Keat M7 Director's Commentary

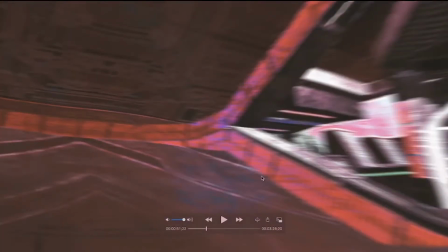I wanted to kind of blend it into these cool lines in the angle, and that's what I did.
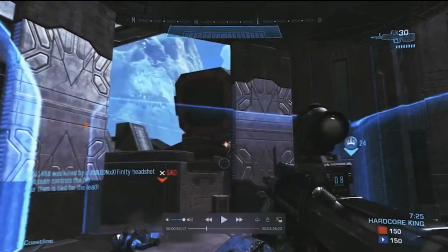Then we have another kind of, I tried to do the switch to POV, but it didn't work as well.
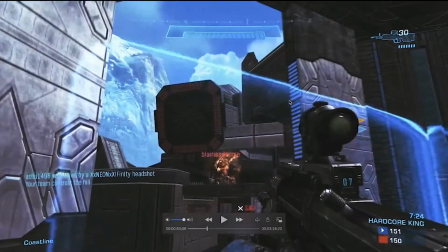So not really much to say about this clip, I don't think.
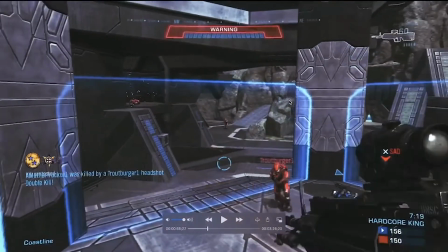Just some cropping and stuff. I added a few effects right here, but I'm not super happy with them.
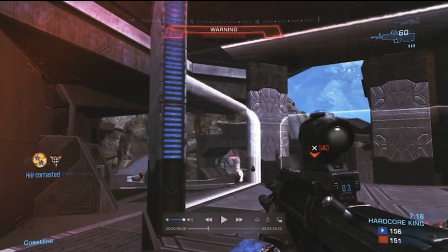It's pretty much just a glow with a twitch effect to add some more color.
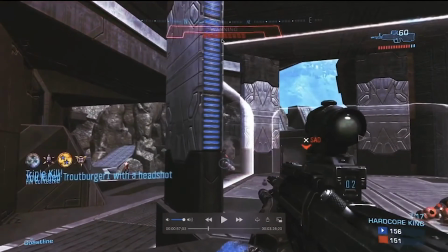And it's not perfect. I think it's not the actual effect that looks bad.
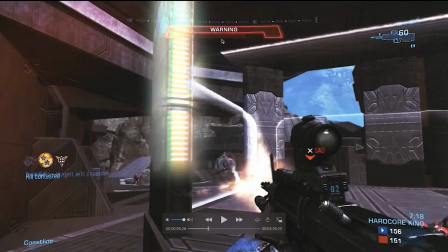I think it's just the way I faded it out. Like, this looks pretty cool. This does not.
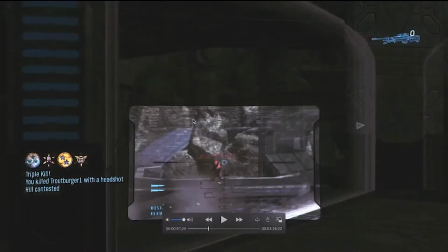So I should have worked on that more, but I still think it looked all right.
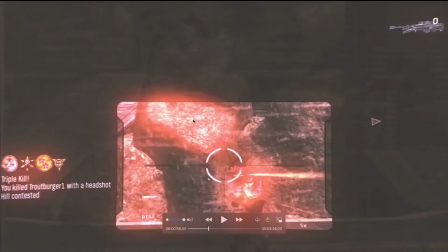And it syncs with the song. Pretty much a red glow, maybe another effect or two.
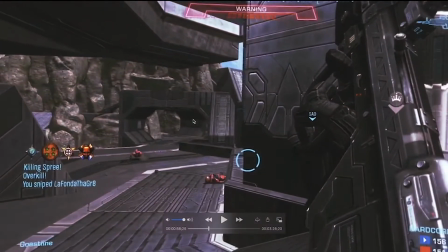And then this is kind of an interesting transition, and I don't really know why I went with it,
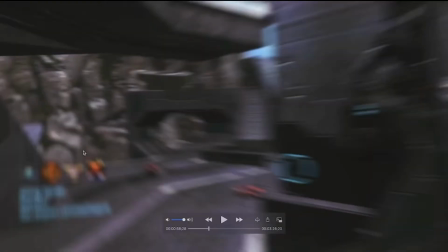but pretty much I cropped zooming in on the extern, and then as it zooms out,
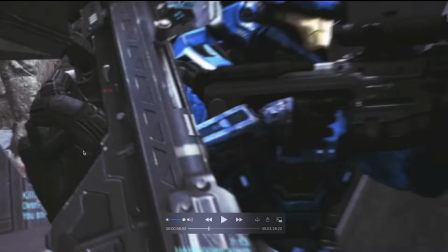the DMR actually masks.
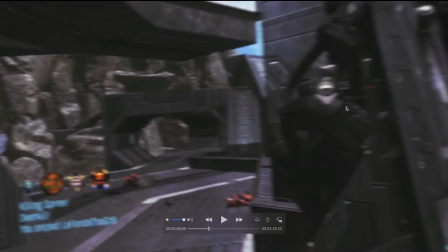So like pretty much this masks out, and it goes to the next angle.
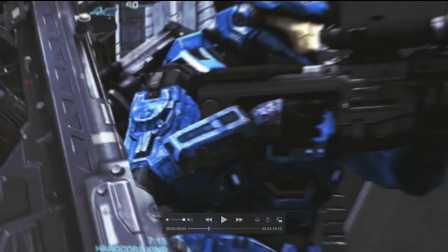I don't think it's a perfect mask. I think that's a problem. Yeah, right here it's not a perfect mask, but I think it does the job, and I think it works pretty well.
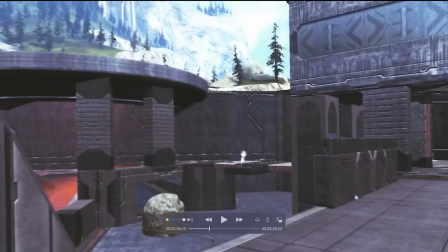Then we've got just a fairly standard angle of this guy standing, but I do a switch to POV, so it's like,
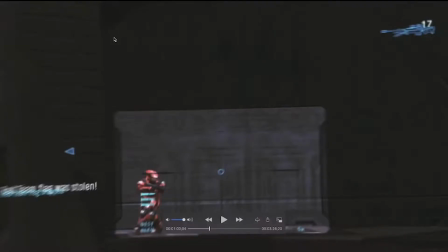again, not perfect, but I try to get as close as I can.
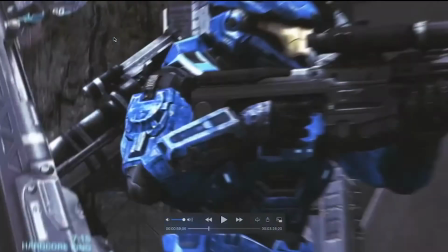And again, when you watch it fast motion, it does the job.
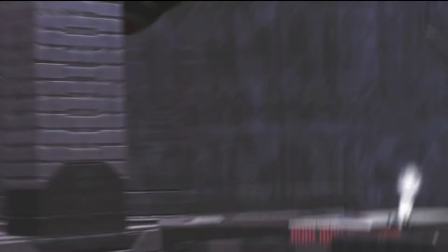Like, you can't really tell unless you slow it down. Like, obviously there's no one there, and then there's someone there, but it's pretty close.
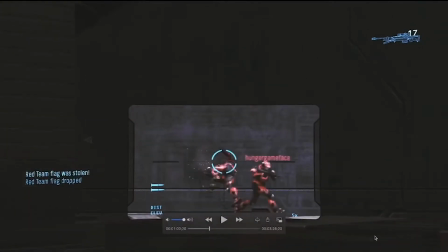And there's no jetpack, so it's not perfect, but I think it works pretty well.
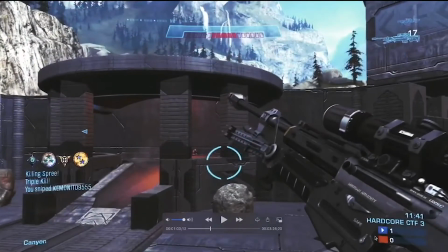Then fairly standard, I use a twitch effect there. Did a little bit of darkness right here.
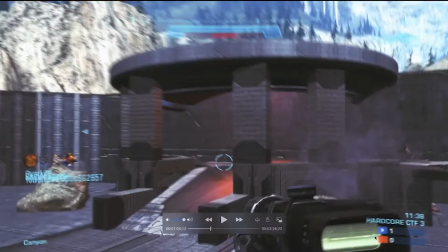Some reloads. I don't even think there's an effect on that shot. Right here, again, using the fine edges tool.
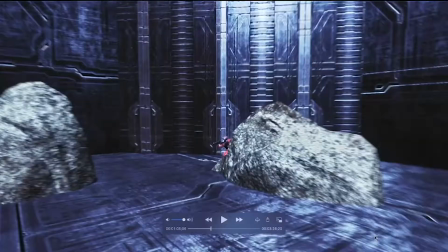I just made it a little bit blue to kind of add some like robotic looks to it.
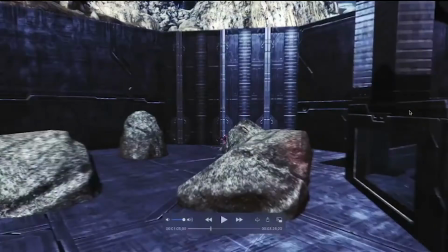And it's just a simple angle where I just kind of zoom in straight, but I
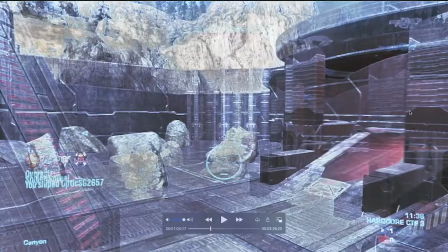Actually, I think I do use Twixtor. Velocity style. To do the fast motions.
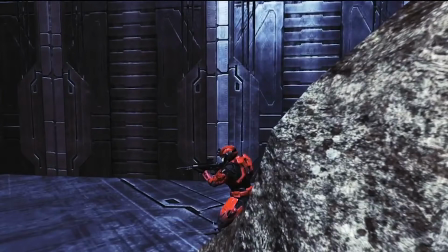Still better than my angle for wrong armor, stick in the face, not the feet.
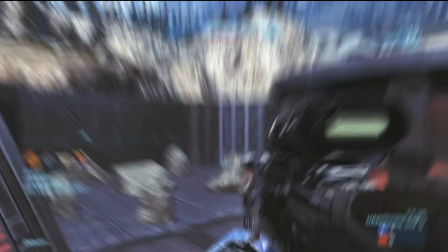Yeah. I will say right here, I tried my best. You can kind of see. This is still the angle.
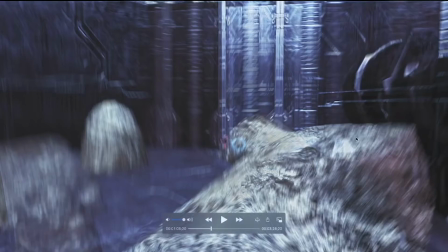This is still the angle, but I'm slowly starting to crossfade into the next clip.
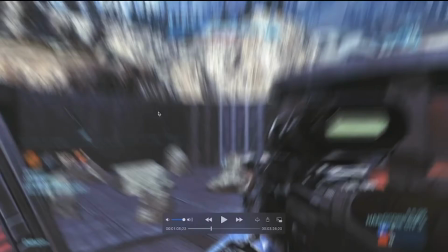Still partly the crossfade and the angle. So I did line up the rocks.
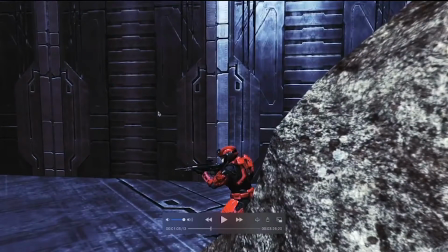So when you actually zoom out, the blur helps. The RSMB helps a lot, but when you watch it, you almost can't even tell.
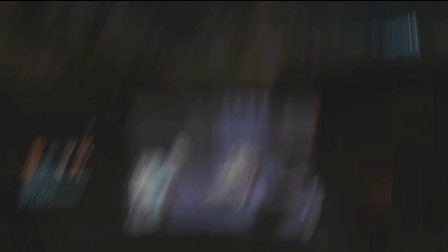Like, it looks like you're just zooming out. And of course, I added too much motion blur.
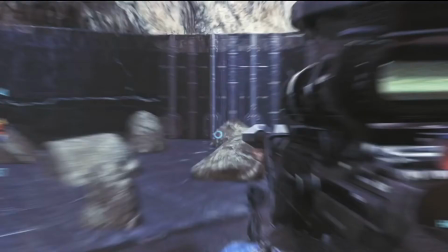But when it's fast, you don't notice it as much as when you're going frame by frame.
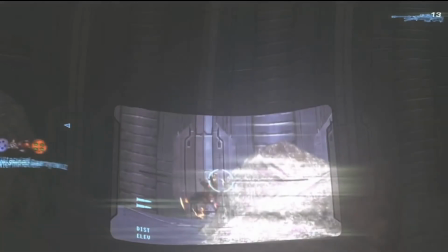This effect was just using a turbulent displace, a horizontal glow.
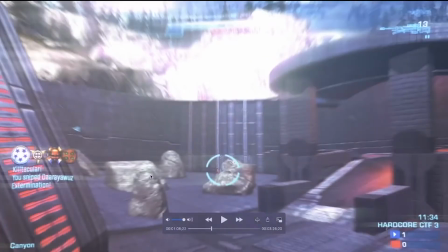You can see the horizontal glows, and a brightness effect. And then right here, I'm pretty proud of this.
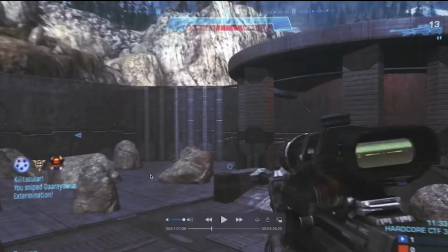It's another
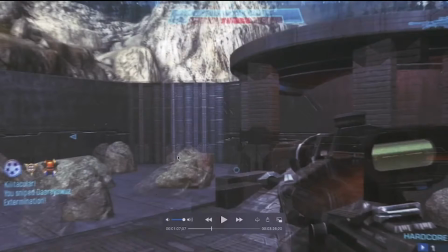like cross dissolve, try to match. It's not perfect, as you can see, like the rocks are not in place, but right here you see it does eventually line up.
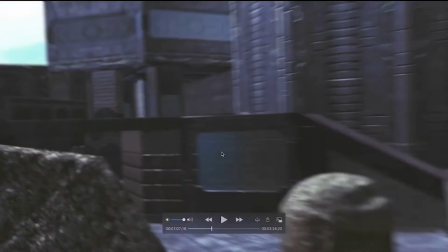And another interesting thing that no one will even notice is right here is actually two separate angles.
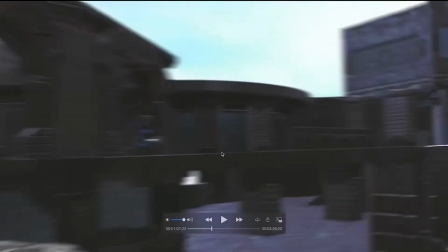So when I first did this angle, I was really happy with it, but I realized I did the angle without this Spartan here.